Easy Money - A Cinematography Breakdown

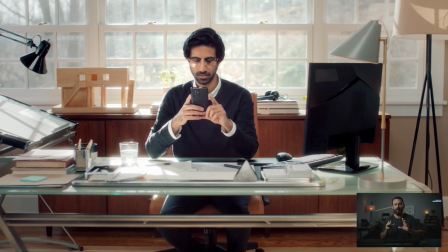[7:40]
Now the problem with that is that's hard to do it takes a little bit of nuance it takes some a little bit of time to get this ratio and this quality of light and the color of light to match what would essentially be a bounce from outside right because you're going to have
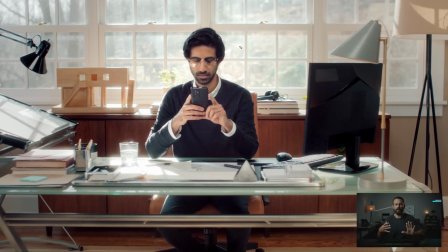[7:54]
to do this with an actual light and that's why if you can bounce because it's really hard to make bounce feel unnatural if you have to do with a light it's really easy to make it unnatural by having a slightly off color or making it too filly or too rappy like there's not a lot of dimension to this guy and we're also it's really hot here so
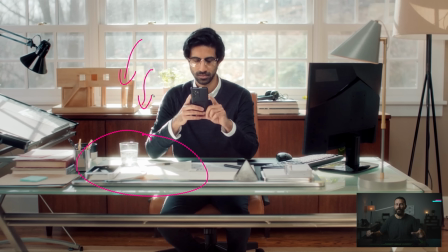[8:13]
it's about bringing these values closer together like all of this stuff down here you want to just almost kiss the the clipping but once it once it goes well then it sort of dominates the entire image and you can't do the squeeze and drop if you clip like this so again it's just the
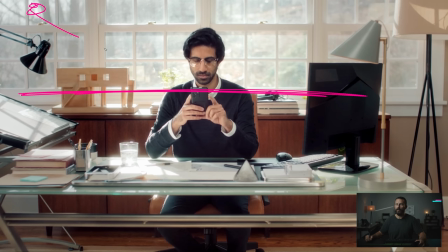[8:31]
orientation in the room because we're looking right into the windows we have to try and hold all these windows, which means inside we need a lot of level. And what you end up with is something that's quite flat on him as we come in.
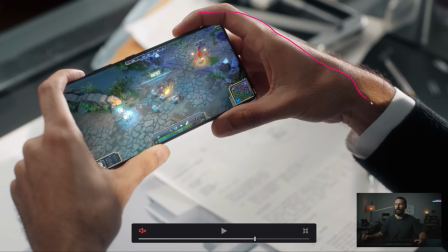[8:44]
You know, not a lot of shape. This is probably the nicest of the credit card shots though, right?
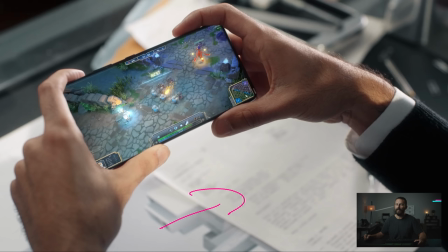[8:51]
Even though, again, we're looking into all white down there. There's not a ton of depth, but I like the transition from here. You though it feels very hot, it doesn't feel as hot or as flat as that first one that we looked at, and then it rolls off into shadow, which is nice, little variants here.
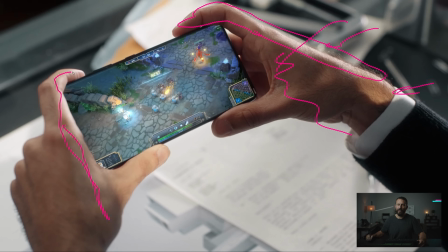[9:10]
But then, you know, again, I would probably be looking to, like, we don't really care about this hand, right? Like, take that down as much as you can. Really tell people exactly where to look. Like, we're looking at the phone now. We're not looking at this giant hand over here, right? The claw. We're trying to do something else.
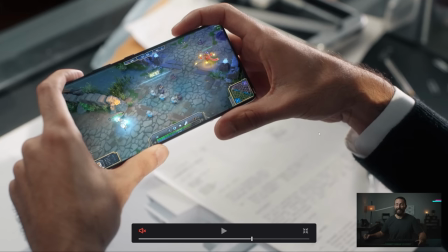[9:25]
He looks up and that's probably the cinematographer. It's like yeah you know this we're really trying to focus his hand on this phone here and you look over
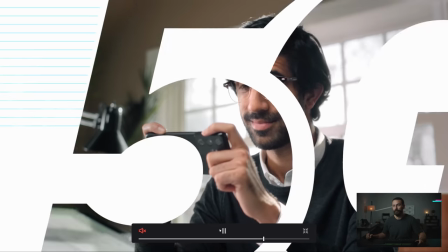[9:34]
at the DP behind the camera and he's like oh well that would have taken too long.
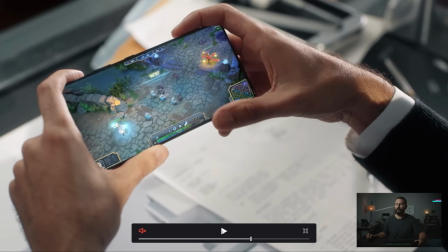[9:39]
Can't be. CBF and we're out.
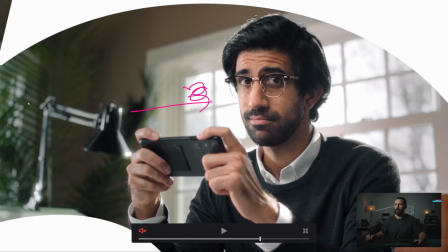[9:42]
So again like very hard matching sunlight coming in the background with this and again it feels like this is probably just that running a little bit too hot just running you know like a half a stop over or maybe it just needs to come down and soften us a little bit and then
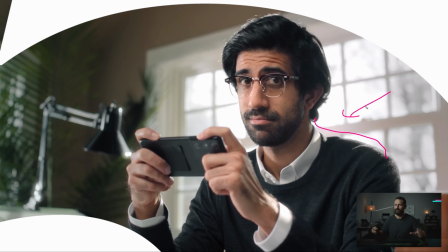[10:00]
we need to add some neg we need to take this shoulder it's just like the ratio is slightly different but
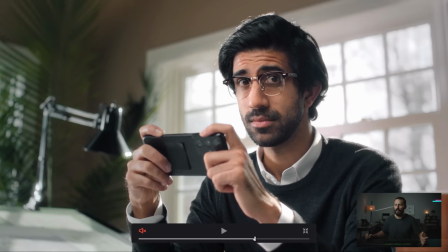[10:07]
this is the look that people like in retail right they want it when they see it on tv oh it's got to be bright it's got to be poppy got to have all
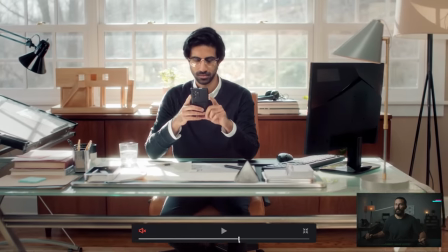[10:13]
the colors and then you just smoosh it with light and And yeah, it's tricky, very, very tricky.
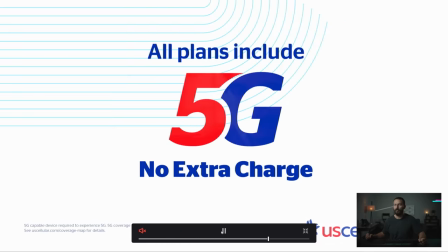[10:20]
But this is your life. Yeah, could be worse. Okay, that's gonna do it for this one. Hopefully, it gives you encouragement that, yes, you out there, you can do commercials. And the commercials that we've shown you in the past probably wasn't a great representation of the vast majority of what is out there. So take some of the things we talk about, try them out for yourself. Maybe you like the slightly overexposed look. Maybe you like the the balance a little bit closer together between the shadows and the highlights, and you like it a little bit more lifted. The style, the great part about being a cinematographer, if you can say the word, is you get to do whatever you want, right? Who's gonna question you? Nobody. And they don't know what they're talking about, neither do you. Perfect. Okay, that's gonna do it. We'll see you in the next one. Goodbye.